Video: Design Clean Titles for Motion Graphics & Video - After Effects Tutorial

Hey, how's everyone doing today? This is Josh Noel from SonduckFilm. I'm doing an intro today, so, you know, that's really cool. But have you guys ever worked on a project where you had to use titles to overlay on top of video or photos or pretty much anything like in After Effects and just wasn't looking good? So in this video, we're going to talk about how we can use clean titles without having to do any gradient overlays, drop shadows, just being able to put it on top of video and make it look nice. So we're going to look at typefaces and positioning of your title.
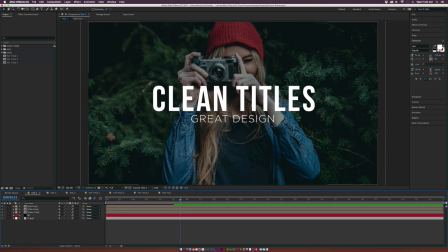[0:45]
So jump into the video and let's get to work. Okay, so this is going to be the first title that we create in this tutorial.
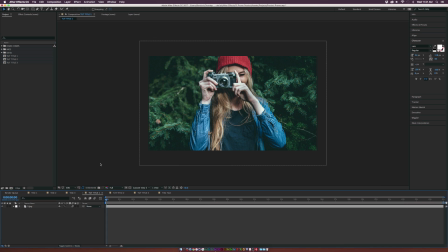[0:52]
Let's go over to our composition over here, which all I have in here is the photo. And let's go and type our text at the top. And we'll type clean titles. Obviously, we have to do a little bit of tweaking to this title because it's not good at all.
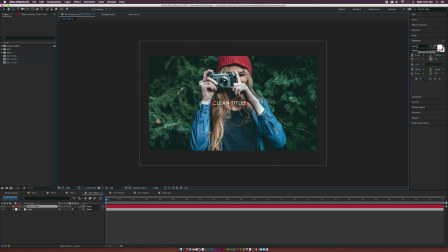[1:06]
So let's go over here to our character window. And there's three typefaces that I like to use. Beatbaz, Nuu, Lotto, and Gotham. In this case, we're just going to use Beatbaz, Nuu. And we'll come here and make this a little bit bigger.
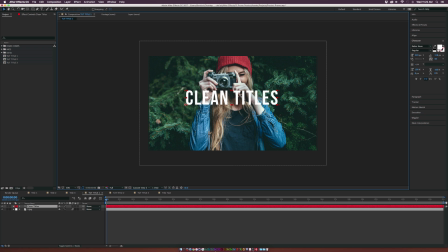[1:19]
So here's the issue with this title is that even though this typography is really nice, in my opinion, that it's really hard to read because of our background image. There's a lot of contrast here and a lot of brighter areas of our image that makes this title kind of hard to read. And even if we go ahead and make this title a black title, it's still nearly impossible to read.
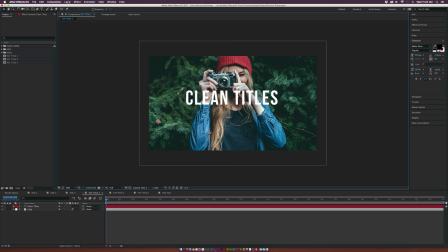[1:39]
So we'll keep it at white. And what we can do is go to layer new solid, and we can make this make sure this layer is a black solid.
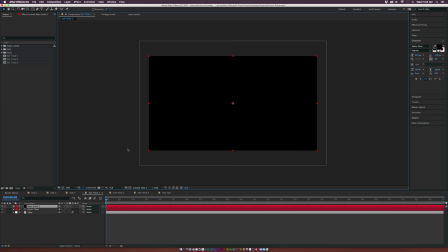[1:48]
And we'll click OK. And what I like to do is just add an overlay underneath the text without having to do a drop shadow.
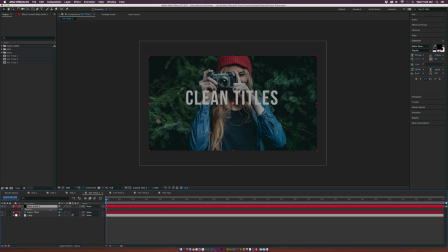[1:54]
So I'll hit T on my keyboard for opacity and lower this down to like 36%. Make sure this is underneath your title layer. And as you can see now, we're able to actually read the text. And this is obviously a nice overlay that you can put on top of your image and you can animate it in so it does make sense.
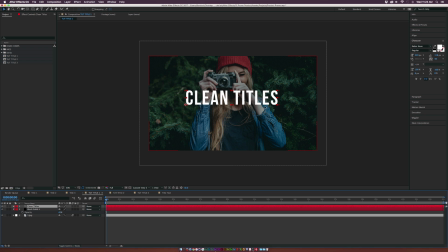[2:10]
So here we have our title. And let's go ahead and continue to perfect this so we can read it now, which is great. Let's go to the Align tab and let's just center this up. And if you don't see the Align tab, go up to Window, Align, and you know there's that. And I also like to hold down Command on a Mac or Control on a PC and double-click the Pan Behind tool.
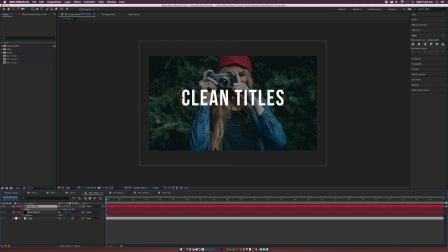[2:28]
So if I decide to do like any scaling, I can just have this right in the center of our anchor point without having to reposition anything. So I think that's really cool. And we'll go ahead and type in our subtitles. So we'll come over here and we'll type in, you know, great design or something.
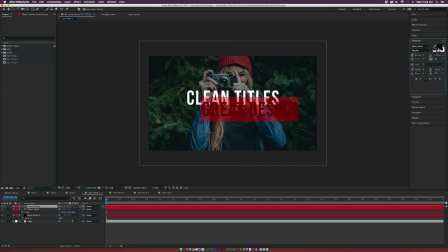[2:43]
And this is obviously going to be our subtitle. We'll change it to white real fast. So even though we have nice typography, this does not read very well. I mean, this is supposed to be a subtitle. And what we need to do is create contrast within our titles here. So to make this really stand out, we're going to completely change this up. We're going to change the typeface.
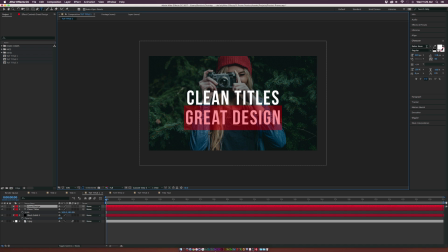[3:02]
We're going to change the weight. And we're going to change the size. So I'm going to go to one of my other favorite fonts or typefaces, excuse me, called Lato. And we're going to do a Lato Light. I mean, this is what I like about having font families. You're going to quickly go through all these real fast. And we'll do Lato Light. You know, this is looking
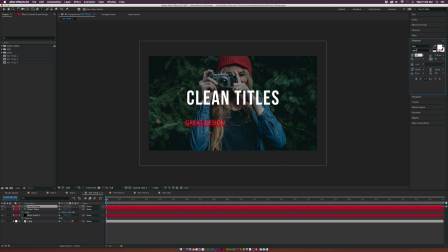[3:20]
good. We'll go ahead and make this a little bit smaller. So maybe we'll do like 60, maybe a little bit bigger. And we'll go up here and center this up.
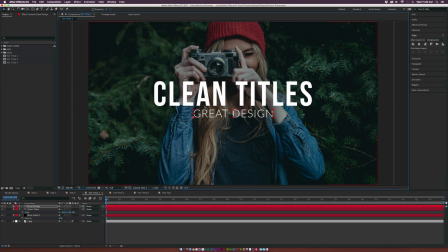[3:27]
And we want to kind of actually keep the same amount of distance between the characters and the two words over here. So, you know, something like this would be very nice. And obviously now if we come here, take a quick look.
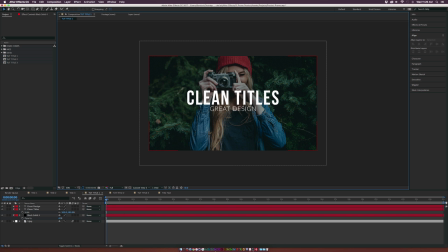[3:37]
This has nice contrast in it. And if we look at a 50% view, this is very easy to read. I mean, we might even want to push up the overlay just a little bit more, make it a little bit easier. This is something that's very easy to read. It's not necessarily centered within our composition here. So the one thing to keep in mind when you're doing these titles is what platform are you showing your video on?
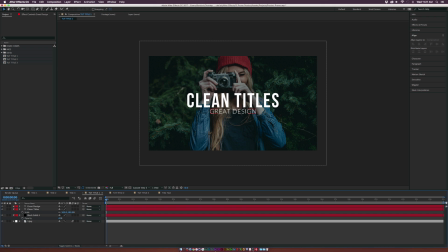[3:55]
For example, if you're showing this on a TV screen, having a title this small can work. But if you're showing this on YouTube or something, understand that a lot of people might be viewing your video and a smaller display. And also keep in mind that the compression can make some of your text look a little bit pixelated on YouTube.
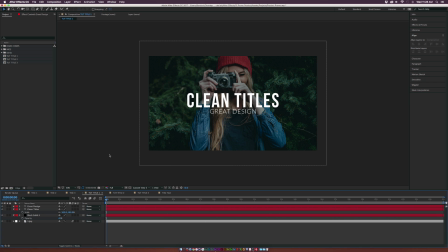[4:12]
So, I mean, viewing it at this sort of view, like a 50% mode, can kind of give you an idea how the title is going to look at a small display.